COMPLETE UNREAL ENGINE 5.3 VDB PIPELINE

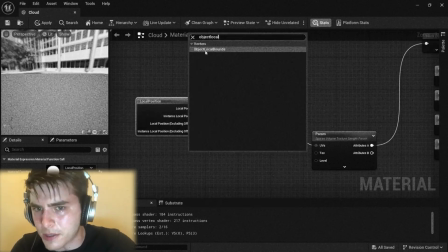(4:05)
So for tutorial of how to create VDB material, check out Winbush video, who did amazing explanation how to create it. Or if you are as lazy as I am, just download the files by the link in the description and edit the content folder of your project.
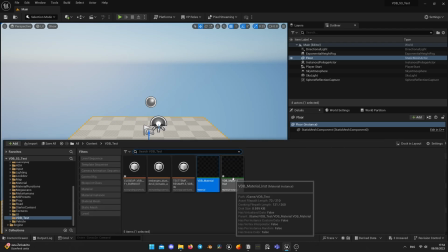(4:18)
Now we have everything we need. Open material instance and assign your cached animation of the VDB you imported.
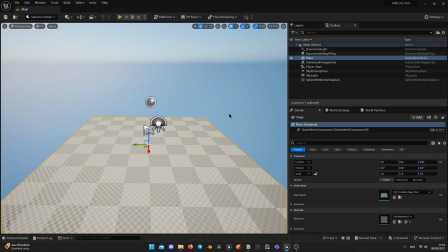(4:29)
Time to add heterogeneous volume, new asset that is available in Unreal Engine 5.3 for VDB actor playback.
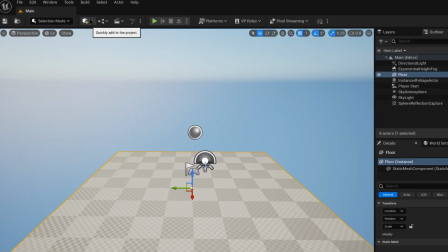(4:36)
Click here on quickly add actor and without selecting anything, start typing heterogeneous.
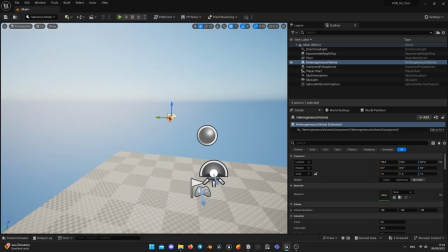(4:41)
You will see it pop up. Drag and drop it into your scene. You will see this dragon blueprint actor, which will allow you to drag blueprint around.
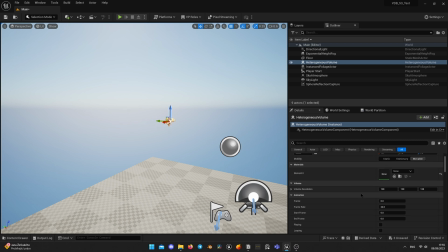(4:49)
Go to details tab and look for material. Take your VDB material instance that you have just created or downloaded by the link in the description and apply to the volume actor.
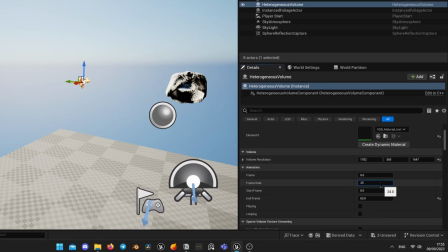(4:59)
Make sure to set FPS same to your sequence. In my case, it's 25 frames, as it is animation, tick plane and looping checkboxes.
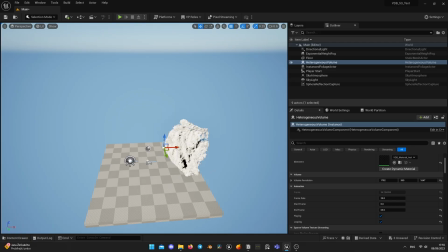(5:10)
Something just is not right, isn't it? First of all, it's too thick, so we need to lower density.
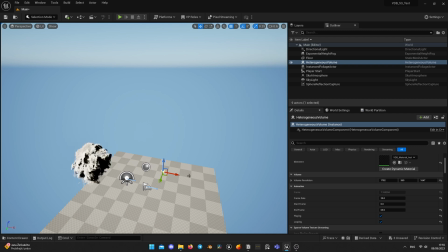(5:15)
For smoke, it should be something around 0.03.
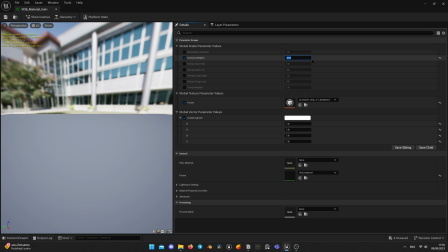(5:19)
Navigate to a VDB material instance, change density multiplier by 0.03.
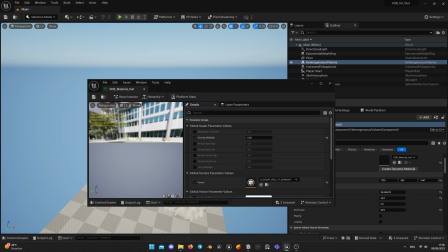(5:25)
Now it looks like it's supposed to, although it's moving different direction.
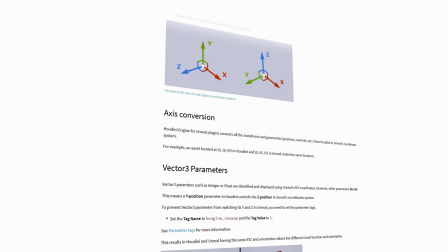(5:29)
Because by default Houdini uses different coordinate system, which is Y up and Z for depth. I forgot to mention to my colleague that Unreal uses Z up by default. But no worries, for our case it's even better, so you will know how to overcome these issues when working with the custom VDBs.
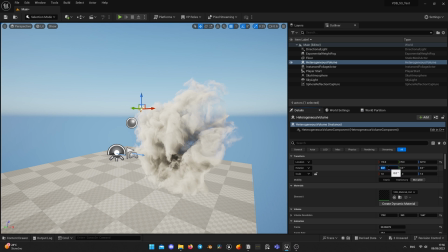(5:46)
For fixing that, we need to transform our VDB actor.
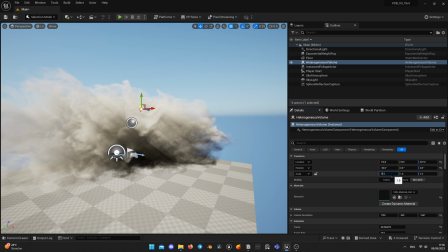(5:49)
Set minus 90 degrees by x-axis and multiply it by minus 1 also on x-axis.
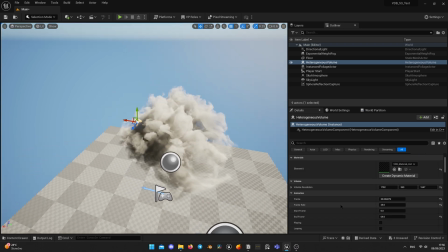(5:56)
Now it's fitting our animation and we can proceed. Now it's time for the next stage, aligning your VDB with the animation. Open your sequence.
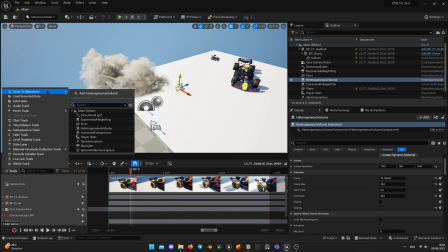(6:08)
Place VDB to your scene, click on Add Track, Add it to Sequencer and add heterogeneous volume you selected.
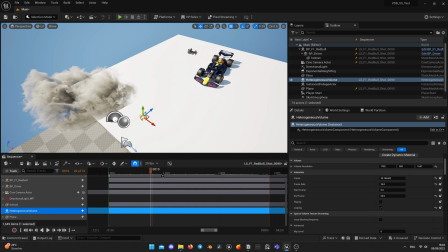(6:15)
Put playhead in the middle of your sequence, in my case it's 19th frame, and set same frame in your VDB volume.
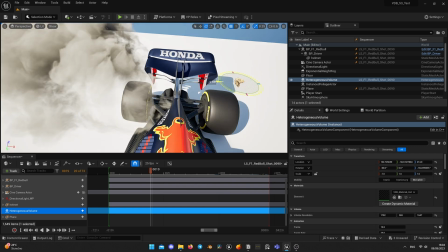(6:22)
Align transforms and scale for smoke simulation, so it fits wheel size and position.
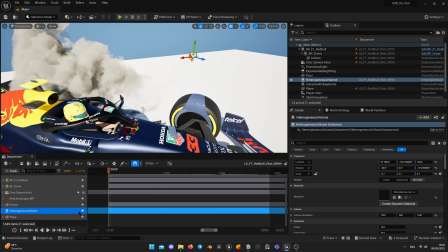(6:27)
In Sequencer, in your heterogeneous volume, add heterogeneous volume element, and here add frame.
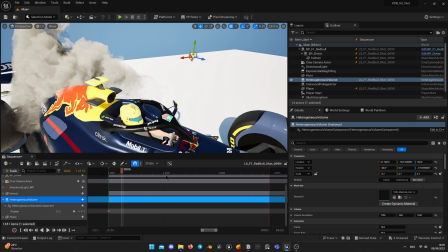(6:34)
On the first frame set the 0 frame, and move it to the last frame of your sequence, put another keyframe and change the frame to the last one.
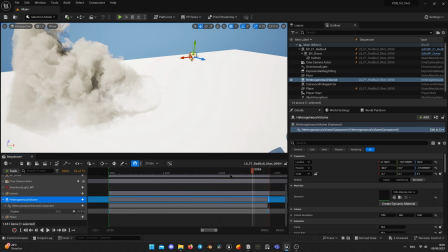(6:43)
In my case, it's 70 frames.
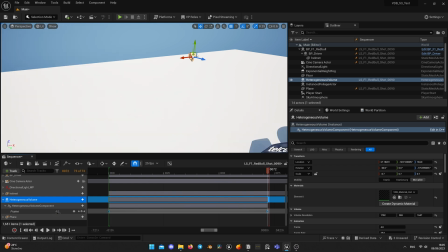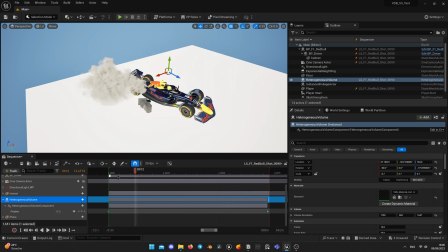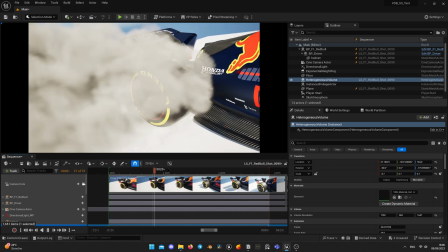This will guarantee that your animation will play at the same rate as your sequence. And while it's done and all working, now let's get to lighting stage.
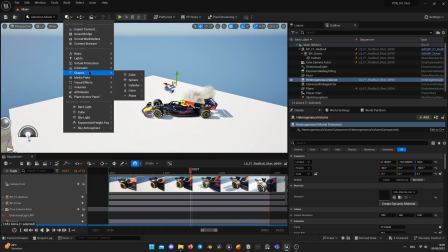(7:12)
I noticed that VDB volume becomes pitch black when occluded by shadow.
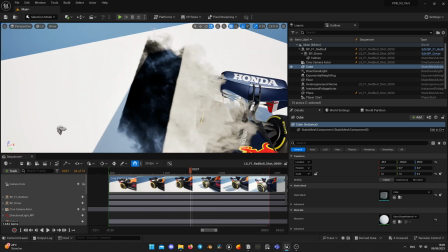(7:16)
In my opinion, it feels like it doesn't receive skylight and shadow casted by any object makes it just completely dark, which makes it look really bad and not real. I hope it's something that will be fixed in the future. In the meanwhile, let me show how to work around this issue. Let's jump into my city sample scene, so I can demonstrate it better.
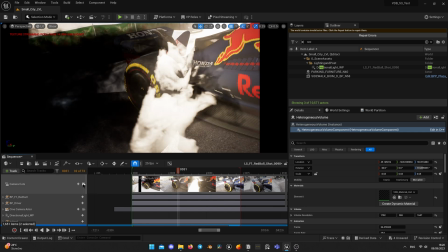(7:35)
What I wanted to achieve is to make smoke come out from shadow to light and make it glow for the beautiful shot.
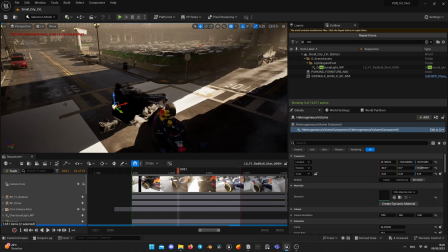(7:41)
But in the very beginning it was dark and black and it was not the result I expected. But heterogeneous volumes receive lights from different sources, including spotlight,
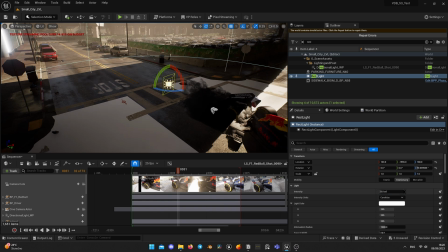(7:52)
rectangle light, and point light, so we can fix it. Looking at the scene, I understood that skylight should be coming from other side of the bridge and light our smoke.
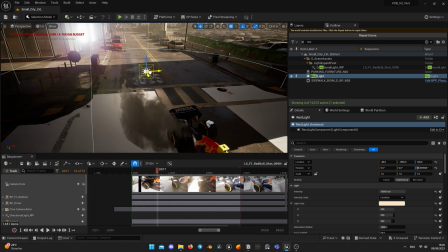(8:01)
So I placed here rectangle light, changed its intensity and color to match skylight.
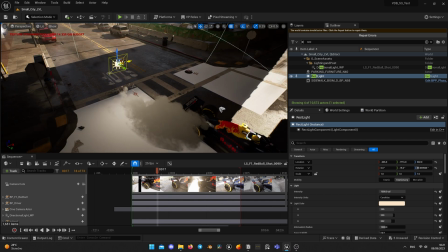(8:06)
That dramatically improved smoke quality in dark area of the shot.